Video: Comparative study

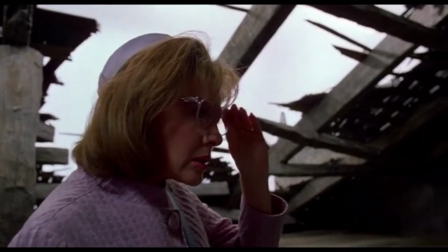479s
The director is making a humorous link to teenagers in real life hanging
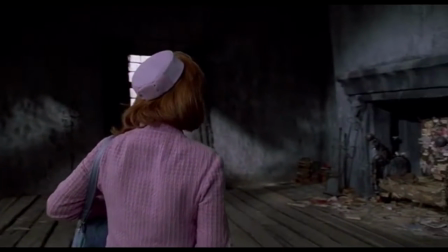484s
up posters of their idols in their rooms who they wish to grow up to be like,
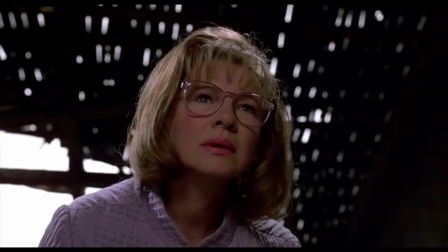489s
which helps the younger audience of the movie connect with Edward and feel more acceptable about their own impurities and needs of social acceptance,
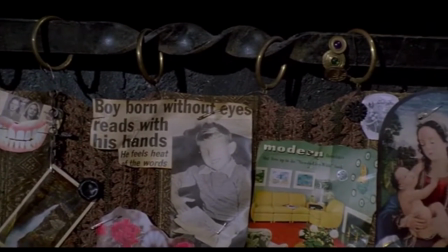498s
no matter of their looks or social background, while creating a better bond with the protagonist.
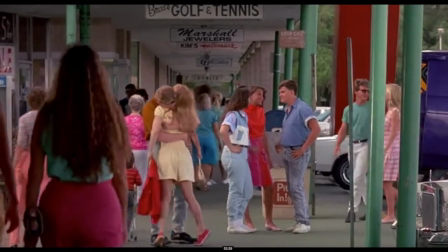506s
Apart from that, to evoke the vulnerability from the main character and show his innocence to the audience,
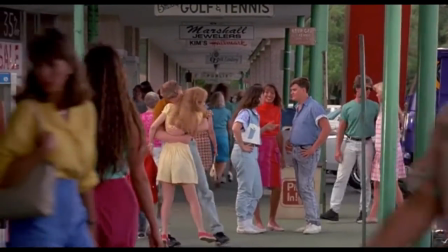513s
we get to see a lot of close-ups of his face throughout the movie.
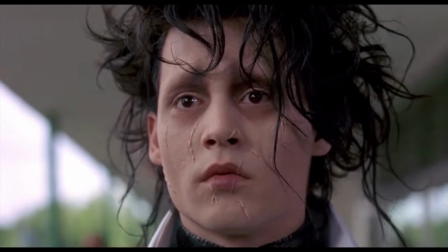518s
Whether that is him working, looking around his new family's house, or looking at his love interest.
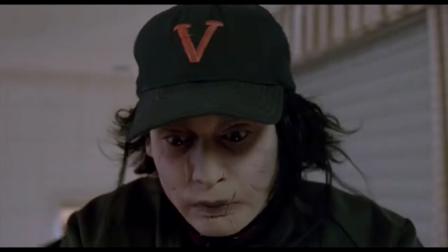525s
The film director is trying to get us as close to the main character as possible, as no one from his surroundings could,
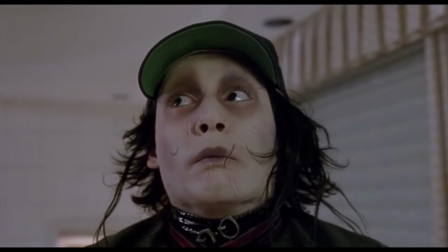533s
showing Edward's real emotions and dreams apart from his physical looks and the danger other people see,
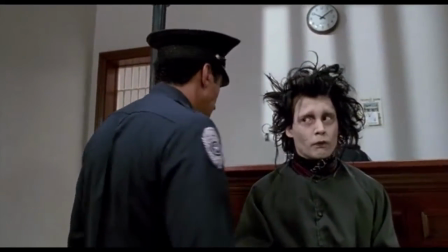539s
that cause so many limitations when interacting with someone for him.
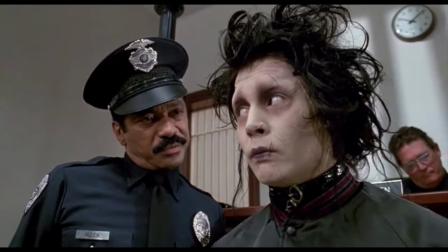543s
That as well helps to create intimacy with him and his love interest,
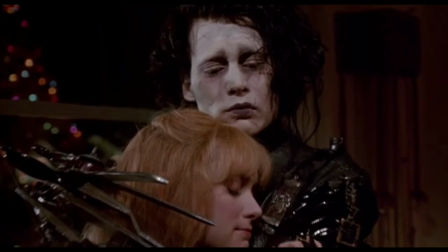548s
showing how love can cross any barriers to be together with someone, creating a more intimate and loving moments from time to time in the movie,
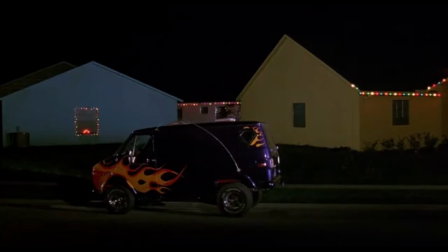556s
which differ a lot from the other, more distant shots in the movie, creating a dramatic effect.
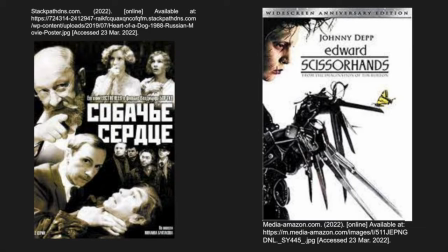562s
Overall, in conclusion, I would say that both movies carry a lot of symbolism in them by the use of cinematic techniques, transforming the message carried through art in multiple ways to increase the audience's interaction with the subject being spoken about. Despite the hard satire and humor being used, both movies talk about serious topics,
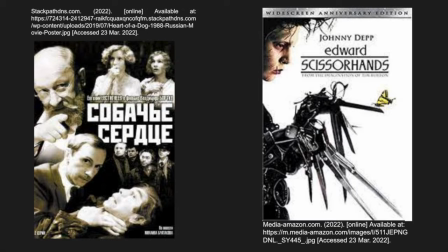581s
and cognitive film theory helps them layer the interpretation of it to mix that with this form of entertainment, making it easier for the target audience to enjoy. either inspiring them or bringing the harsh reality to them in order to seek changes in the filmmakers' community.